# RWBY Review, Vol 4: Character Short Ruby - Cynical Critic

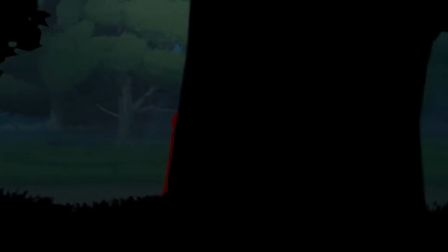21:13 I still remember the first day this video came out and the YouTube comments were just littered with people complaining about the change in art style.
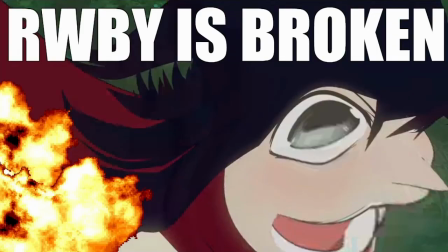21:21 That's right, not that it was bad, just that it had changed.
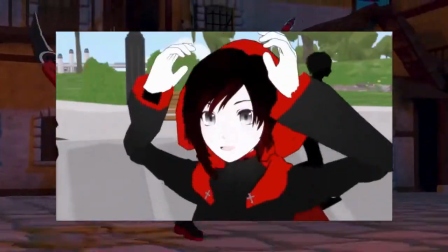21:25 So many couldn't believe that they gave up the old aesthetics and hated Rooster Teeth had done so,
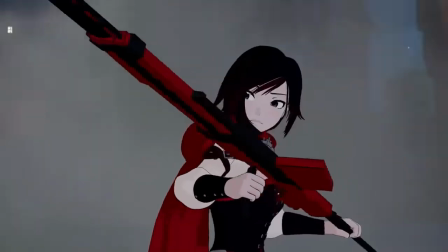21:30 saying everything that they weren't going to watch the show anymore, to that this was an absolute insult to Monty's legacy. To which I and many asked the question, why? 'Cause they're anime pussies.
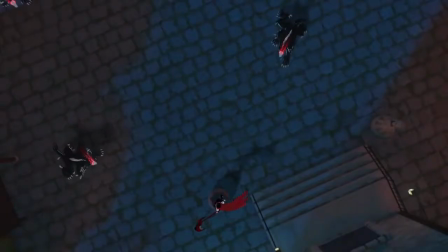21:42 And not the good kind. I mean, on one hand, I could understand their annoyance.
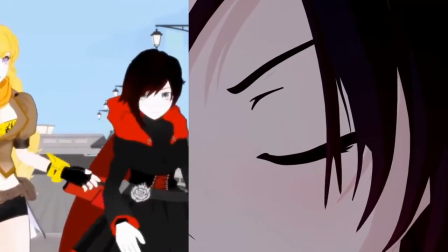21:47 There is quite a bit of change in almost every field when comparing the two animation styles, and the sudden switch from one to another is a bit jarring.
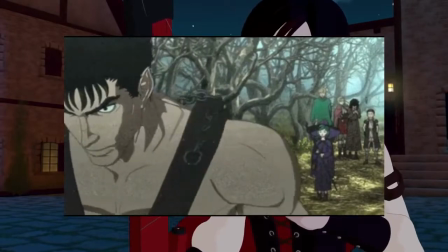21:54 But they're making it sound like this new animation is on par with Berserk 2016. I mean, I know both came out the same year and you already felt betrayed, but come on!
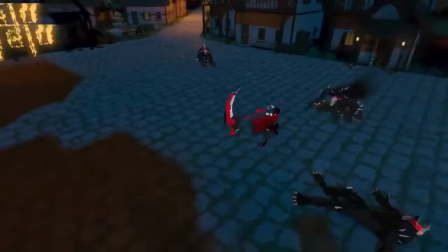22:02 This ain't in no way, shape, or form bad. Yeah, I doubt anything could be as bad as Berserk 2016.
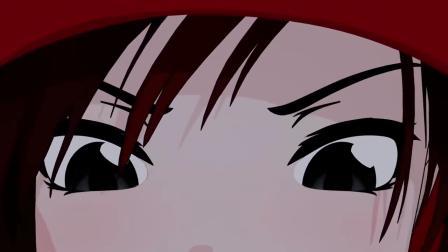22:11 Jesus Christ. No, if anything, I think it was just the sudden change that threw people for a loop.
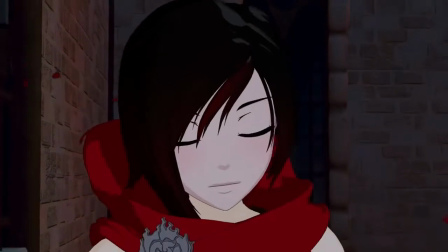22:17 Because this new animation style is actually really good. Now, the reason it looks different is actually kind of simple. It was made on a different engine. The original, as the YouTube videos are proud to say, was created using the Poser 3D modeling software from Smith Micro.
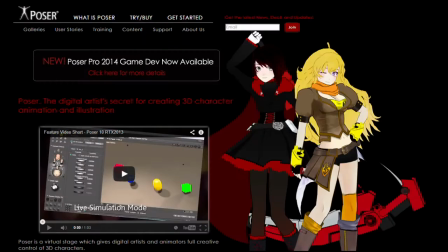22:32 Hell, if you go onto their website, they're proud to be part of such a milestone in the entertainment industry.
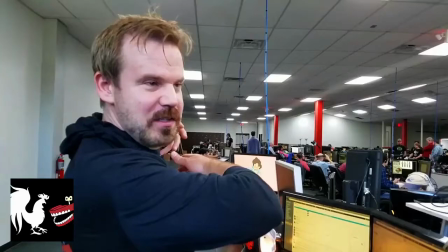22:36 However, as the RWBY production team was growing, many of those working in the animation department were far more familiar with a different program,
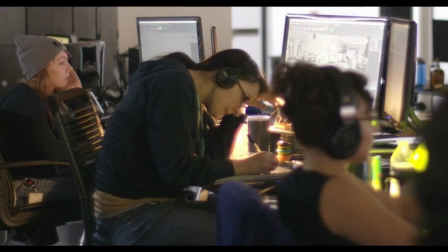22:43 and rather than trying to get them equally adept with Poser, they just decided to make a switch in the software.
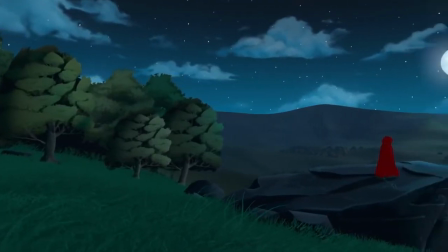22:49 And that's basically how we got RWBY being animated in Autodesk 3D modeler Maya.
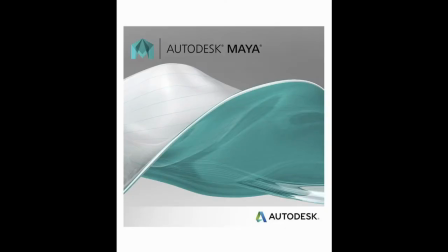22:54 Okay, as sexy as that would be, that's the wrong Maya. There it is. And it's not a bad switch. Well, there was a few things lost in the change, but there was a lot more gained because of it.
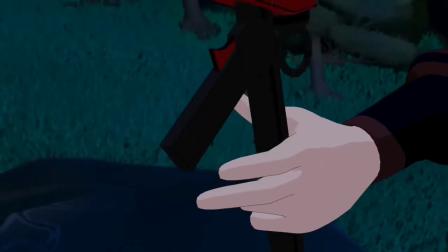23:07 The first is just the overall animation. Let's face it, if RWBY had started out looking like this,
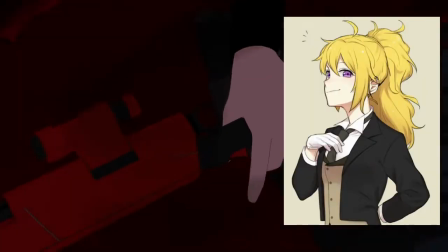23:12 it would have seemed a lot more like a professionally done show rather than something that you would expect to see on YouTube.
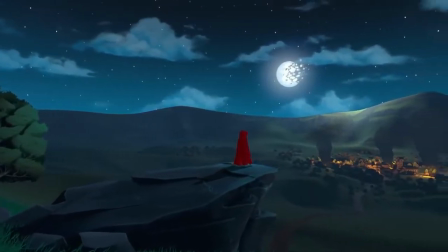23:18 The blending of the lighting and shadows, the magnitude of the background, and the sheer detail of our character models were all improved.
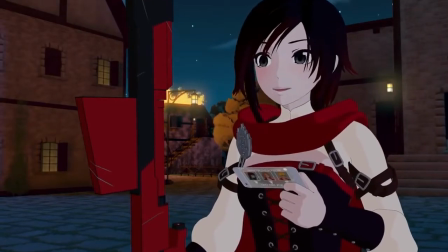23:25 Finally giving us facial expressions beyond the basic happy, sad, angry, tired, and whites.
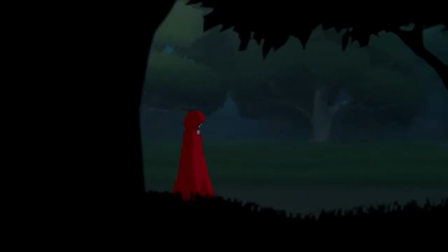23:30 The environments are even better, giving a smooth look to everything, making it feel like it's all part of one cohesive world, rather than just a couple of models thrown in a 3D created environment.
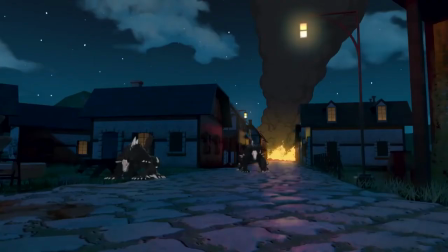23:41 Everything moves with a greater fluidity, ridding the show of those stiff poses that we got from time to time.
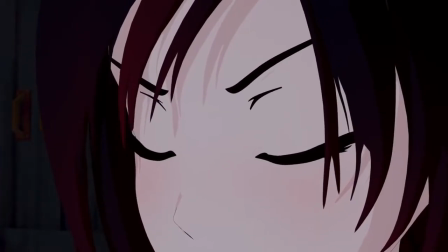23:47 And do I even need to explain how beautiful it all looks? I mean, come on, look at those hills!
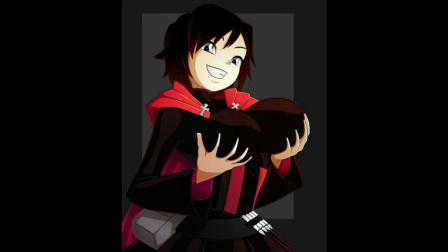23:53 Sorry, I'm a little distracted by other hills. This marks the third time we've seen Ruby's roses.
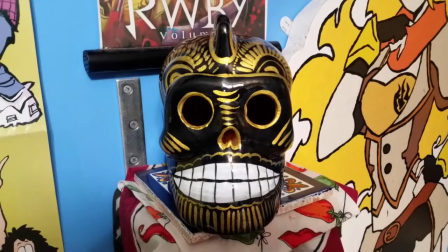24:00 And yes, I'm keeping count. I always keep count. However, there was something legitimately lost due to the change in style. And ironically, actually has to do with a key aspect of RWBY's style.
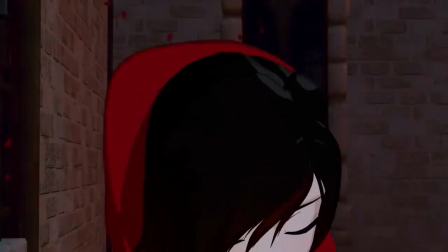24:16 The fact that it was cel-shaded. Now, it's still cel-shaded, but it's been toned down,
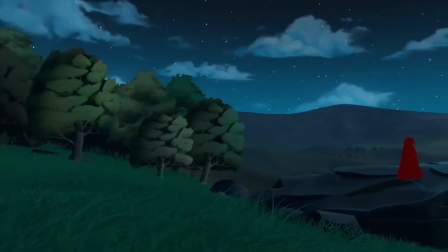24:21 which wouldn't be a problem if it didn't mean that now the character models are blending in with the background.
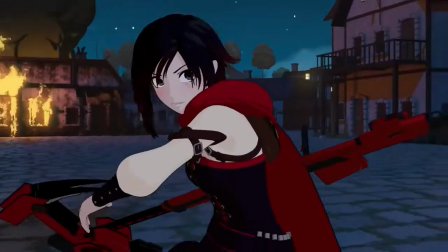24:27 What makes cel shading so interesting is because it not only is a superb way of making 3D animation not feel
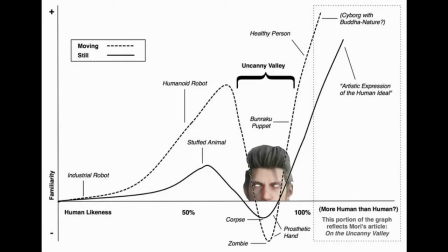24:34 like a bunch of lifeless dolls creepily staring out of the uncanny valley, but it also helps them to stand out.
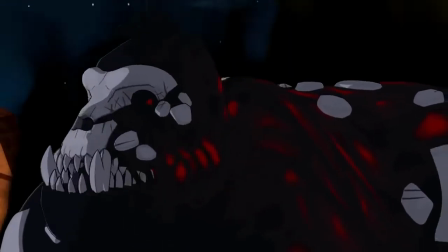24:40 Our attention is immediately drawn to the characters and they continue to be the focus no matter where on the screen they are. But that's sort of been lost here, as whether it's because it's so dark that you would have thought this was taking place in the DC universe,
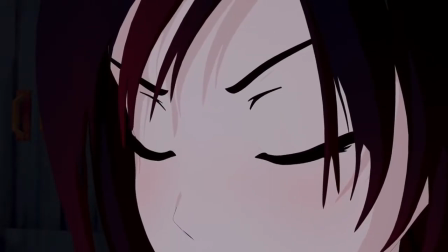24:53 or it's because the new style makes it sometimes difficult to distinguish RWBY from the background, as her character model is, ironically, too cleanly blended.
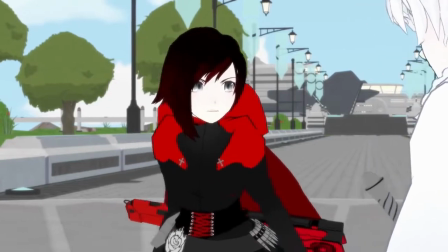25:01 The original animation did have its flaws, but it succeeded to accomplish in keeping our focus on what was important, the characters in the foreground.
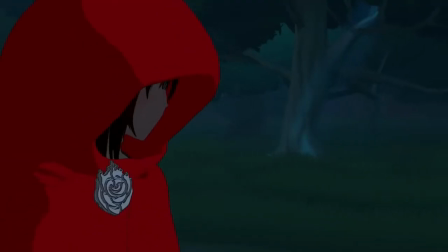25:09 And while Maya manages to make everything feel like part of a uniform world that does look more like an anime than ever before,
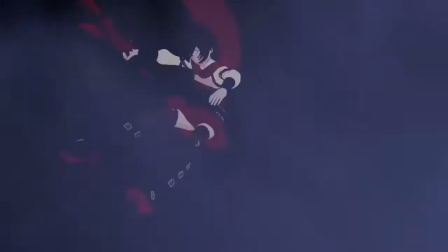25:15 it seems to have sacrificed its style to achieve that.